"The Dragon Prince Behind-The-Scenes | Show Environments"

Hi, I'm Chris Browne. I am a CG supervisor on Dragon Prince. I am responsible for the pipeline and technical tools, lighting and compositing, and overseeing the assets and the workflow.
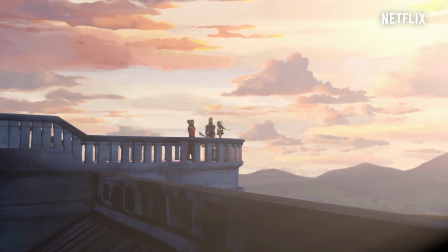0:18 Today I'm going to talk about how we build some of the environments for the show and the different techniques involved to sort of achieve what the
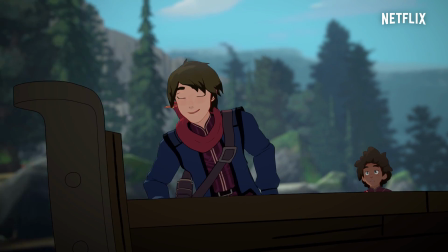0:28 showrunner and director is after,
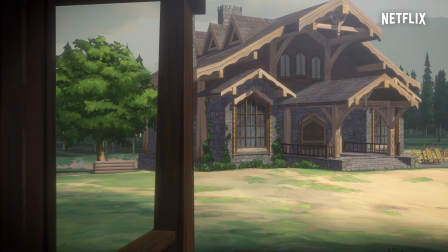0:30 and also build them in economic ways that allows us to build them quickly on a fast television pipeline and achieve this cinematic
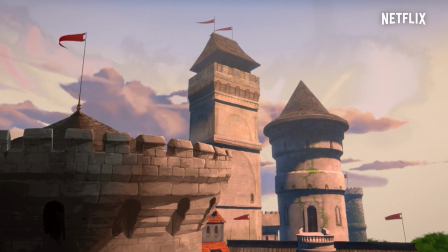0:38 look that we're going for.
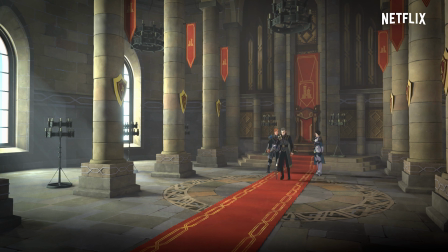0:40 So there are several different types of environments that we built for the show, different styles.
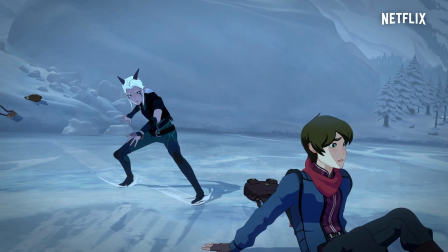0:48 They all end up having the same sort of look, or should have the same appeal that suits the whole style of the series, but they're built in different ways depending on how they're being used. So one of the techniques would be building a 3D environment made up of 2D cards.
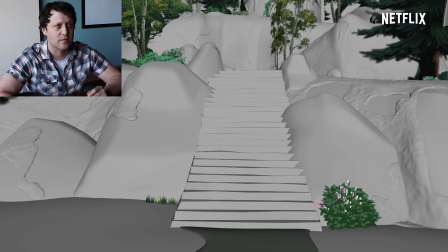1:07 So here you'll see in the gray, those are 3D models that we built, like a traditional 3D set,
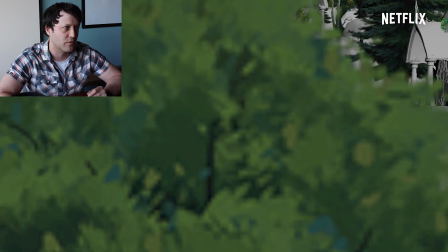1:16 but we populated it with a lot of two-dimensional cards throughout the 3D environment.
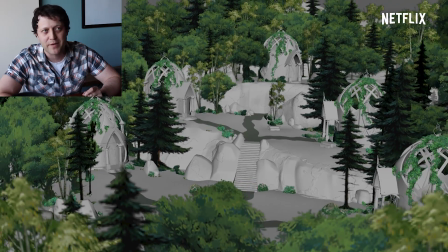1:22 So this allowed us to take elements from matte paintings that the artist from the design team has created.
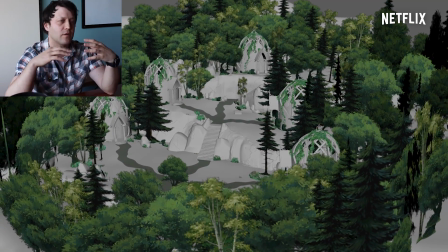1:29 We project those onto cards, and then we build that out three-dimensionally with the 3D geometry,
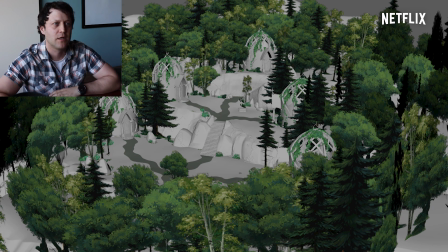1:36 so it's sort of a amalgamation of the two techniques. So this gave us the depth and the freedom to move the camera around.
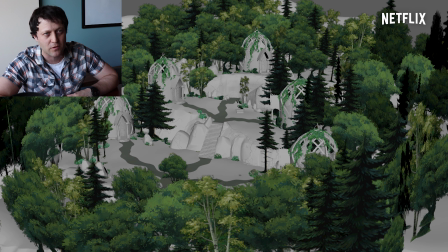1:43 Only in certain angles you can see some of the cheating, or some of the areas where the cards don't hold up 100%, but we created tools that if a camera happens to go on an angle where you see a card sort of parallel to the camera and it looks flat,
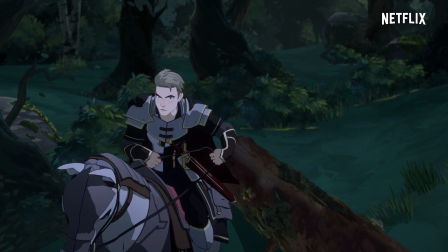2:02 our tools will orient them to camera so that they can pose the camera and still see the cards in the environment and have everything work. Another technique that we use is somewhat similar, except the environment is made entirely up of these cards, and we actually extruded them out three-dimensionally to build the set.
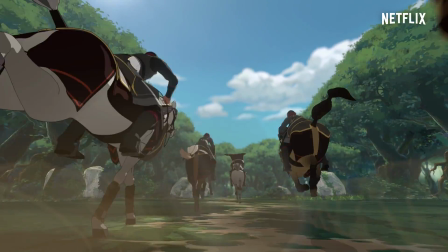2:24 So this is even sort of more simplified because we're not building the 3D geometry,
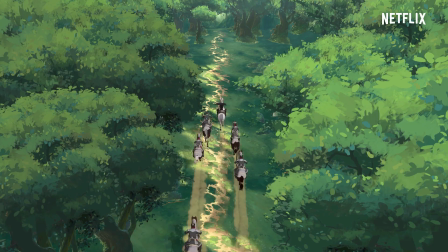2:29 but we're actually taking the 2D planes and making some three-dimensional depth to them.
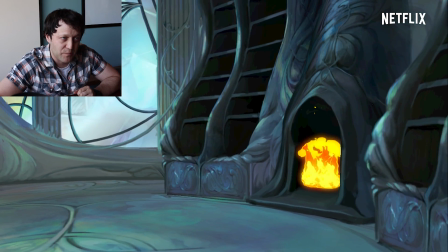2:37 This environment does have 3D depth to it, but it's pretty much all of the detail has been painted in two-dimensionally
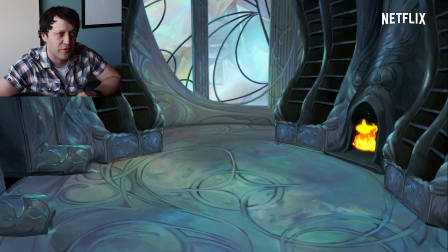2:45 and been projected on three-dimensional extrusions.
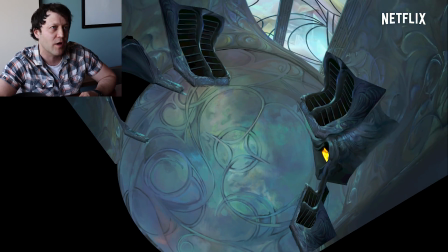2:50 And you'll see once you pull all the way up, it doesn't quite hold up, but of course we'll never have a camera angle from that extreme.
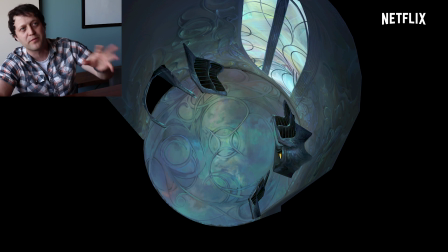2:56 And if we did, we would either do it as a separate paint over, or we would build more detail into the environment to achieve that angle. Because there was so many environments to travel through in this series,
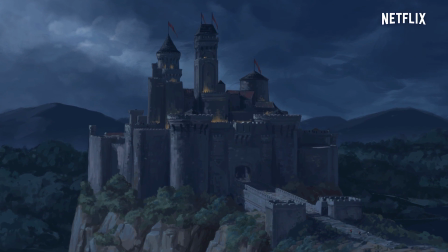3:09 every episode there could be several completely new environments, and to constantly build those it's a lot of work.
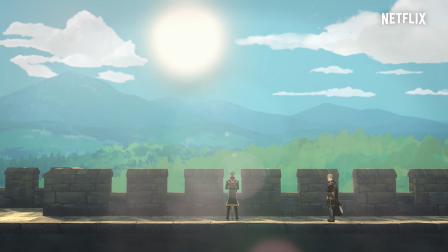3:18 It's a really massive scale. So we found that using some of these techniques not only kept with the look of the series, but also gave us a ability to crank out sets very quickly and also have the freedom to move the camera around.
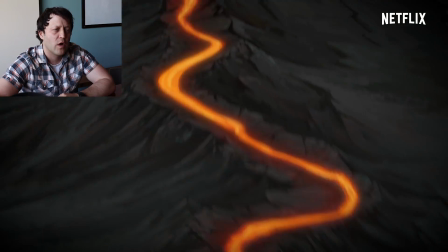3:33 So you notice this is what the final shot would look like.
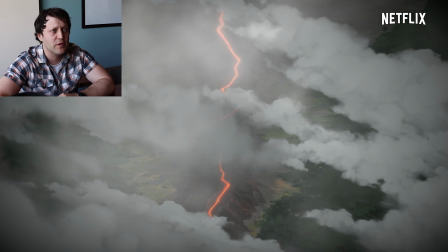3:37 You've got a camera pulling through a mountainside.
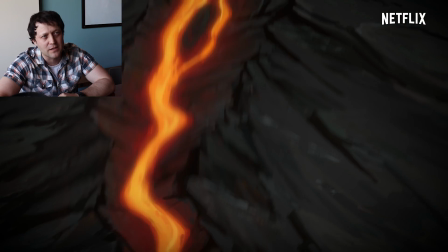3:40 You've got lava coming down, and you could see, okay, well, it feels like the camera can go anywhere.
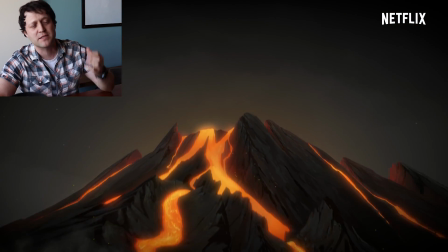3:47 It feels very 3D in the scope of where you can travel,
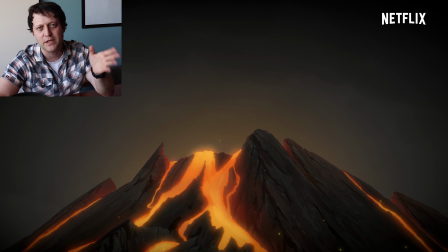3:52 but the style still feels like it's got that 2D cartoon look, but very stylized.
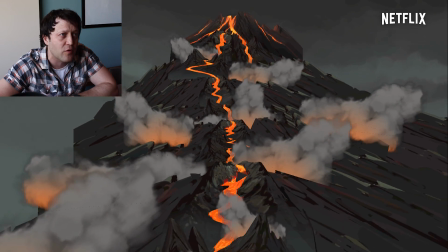3:59 So we get sort of the best of both worlds. And when you really pull the camera back and you look from a different angle, you'll see all it is just
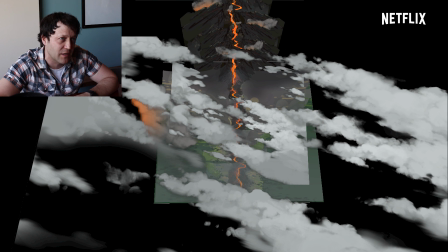4:07 two-dimensional planes laid out three-dimensionally in very sort of interesting ways.
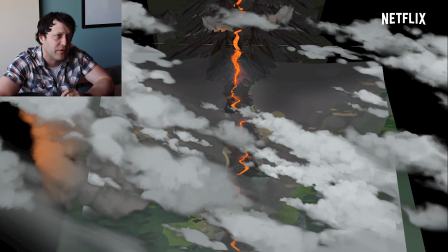4:13 Some of those planes are sculpted, and you get the feeling like you are traveling over a real
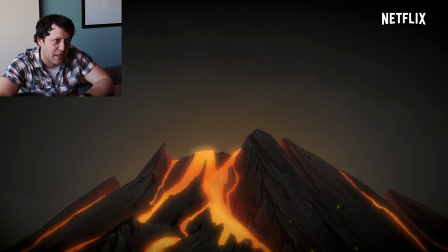4:21 environment that has depth. And often we'll even paint in lighting effects onto the cards, because we're not going to be lighting the cards.
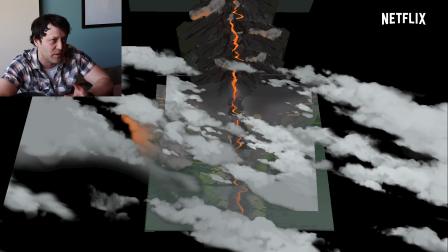4:27 We have a very stylistic approach to it, so we often will paint in the lighting effects on those cards,
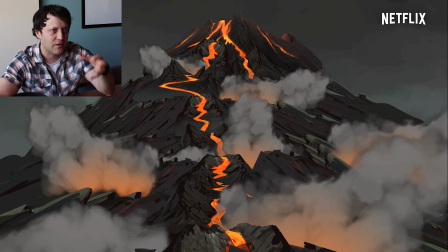4:34 and then the 3D characters would have lighting on them,
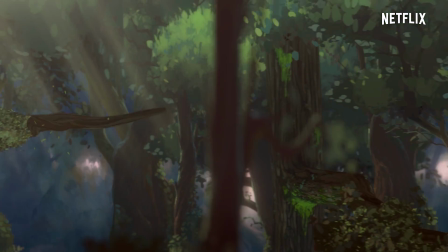4:38 and it would take we'd have a lot of different techniques to integrate them and make them work together as one. So again, those two shots are custom shots, so that means we don't have to build this massive environment where the camera can look anywhere. We know from the storyboard stage that it's only going to be a one-off shot where the camera's traveling in one direction,
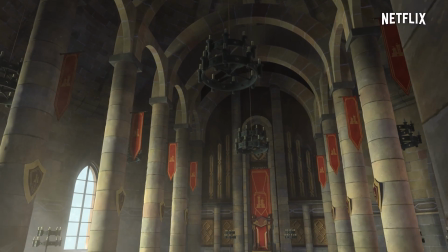4:59 so we just build exactly what we need to for the view of that camera.
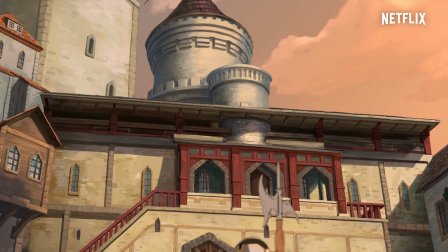5:04 And because we're under such a time constraint, we basically only build what is in frame. Anything that's outside of the frame, it's non-existent.
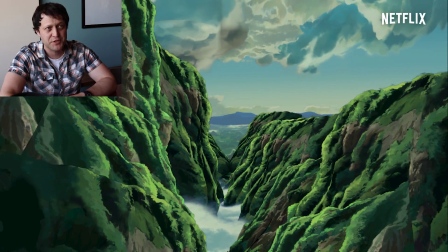5:13 So you see here you're traveling through a landscape, but as soon as you pull out to what the camera won't be seeing, there's nothing there.
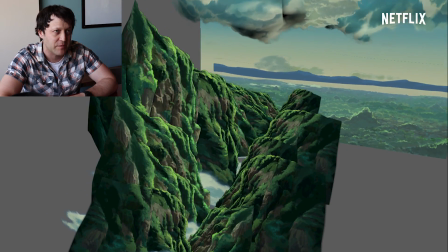5:21 So it's just depth with cards and a little bit of atmosphere effects and the sky and a map painting in the background.
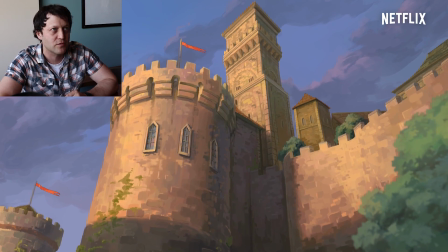5:28 And then of course there was also your traditional two-dimensional backgrounds, but even then we added some depth.
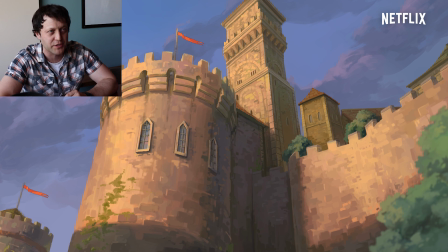5:34 So this is a very traditional technique. It's called multiplaning, where it's one matte painting but split up into 3 levels of depth, and each of those layers of depth are brought out in 3D space.
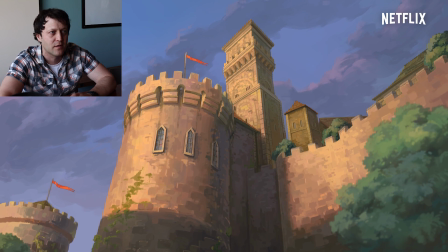5:48 So when you push the camera in, it adds a little more life to the shot when you can do that, as opposed to just pushing in on a flat painting.
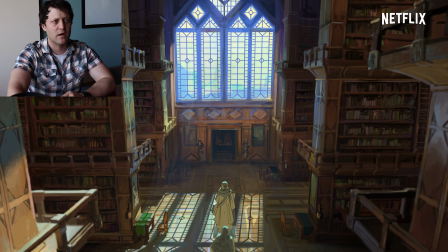5:56 Here's another environment where it's entirely a matte painting, but we take different layers of that matte painting and we
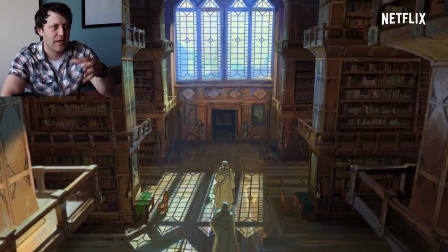6:06 work with them in compositing to integrate characters and shadows into those environments.
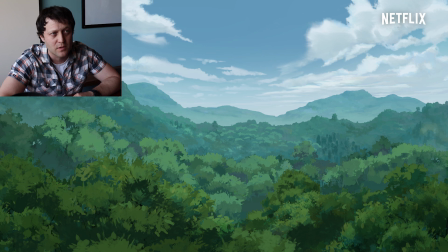6:11 Here's another example of just simple card layers with depth added to it,
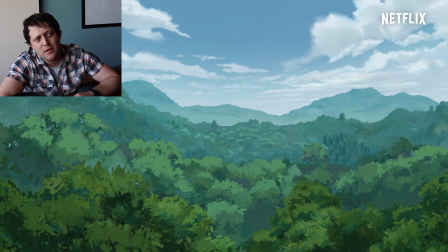6:16 with a very simple camera move pushing in, but just enough depth to feel like there's an environment that exists there.
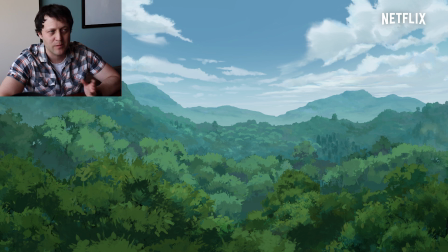6:23 And since we are using the matte painting from the design team, we're staying true to the overall look and feel of the show.
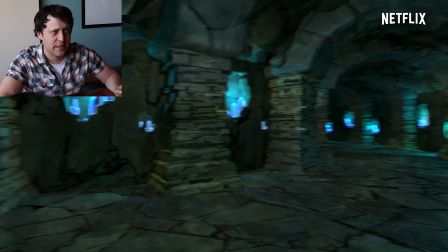6:31 We did often do full 3D environments as well. There's instances where characters are running through environments,
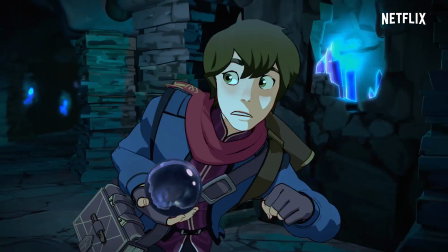6:39 or they're interacting in these massive action scenes with cameras flying through,
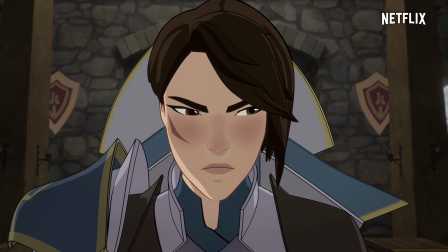6:44 and we just had to simply build everything out in 3D so that we can accommodate all the action that's taking place.
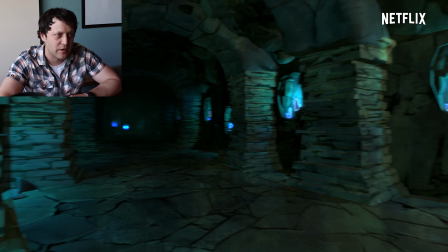6:53 So in order to do that, we had to be very careful with how we painted the textures,
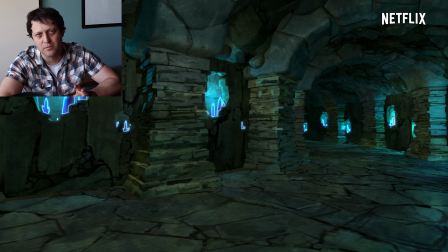6:59 so that the texture mattes had a painterly sort of feel to them that matched the matte paintings and the overall look of the show. Another technique that we use to stick with that sort of whole approach is, if there was a matte painting,
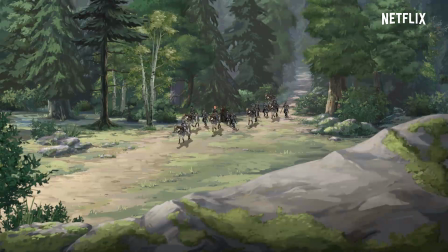7:14 so we didn't build any environment at all, it was just a quick shot,
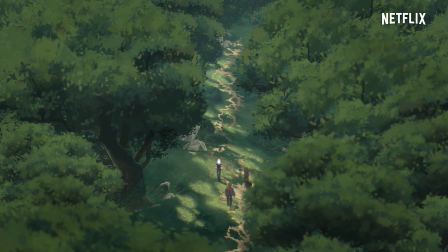7:18 or the characters are walking down a path and it's a quick take but a very highly detailed environment, what we would do is what we call the proxy paint over, where we would, in 3D, before the designers even paint the matte painting, we would build with 3D geometry very basic shapes of what the environment would include. If they were to just paint it from scratch, then it would be an artist's interpretation of what the perspective was and what the fall-off point was. So if you had a 3D character composited over an incorrect perspective, you'd have a character walking down a path,
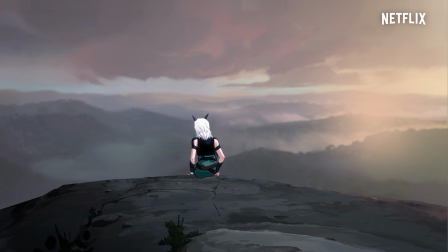7:55 and by the time they get to the end of the path, they could be massive compared to the trees that receded tiny in the distance.
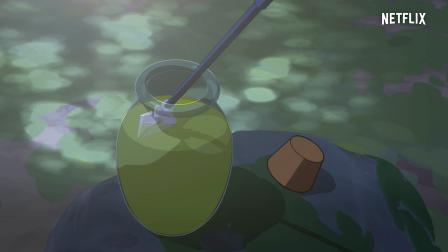8:01 But if they painted it over actual 3D geometry, we know that perspectives will also always work,
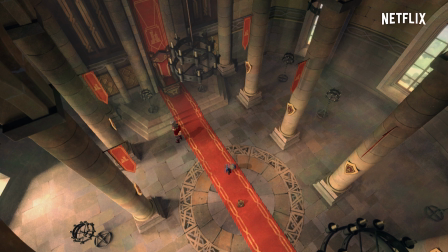8:07 and we know that when they cast a shadow on the environment, when they're walking through that matte painting,
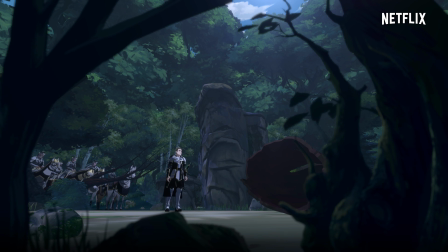8:14 the shadow will actually conform to the landscape that they're walking on.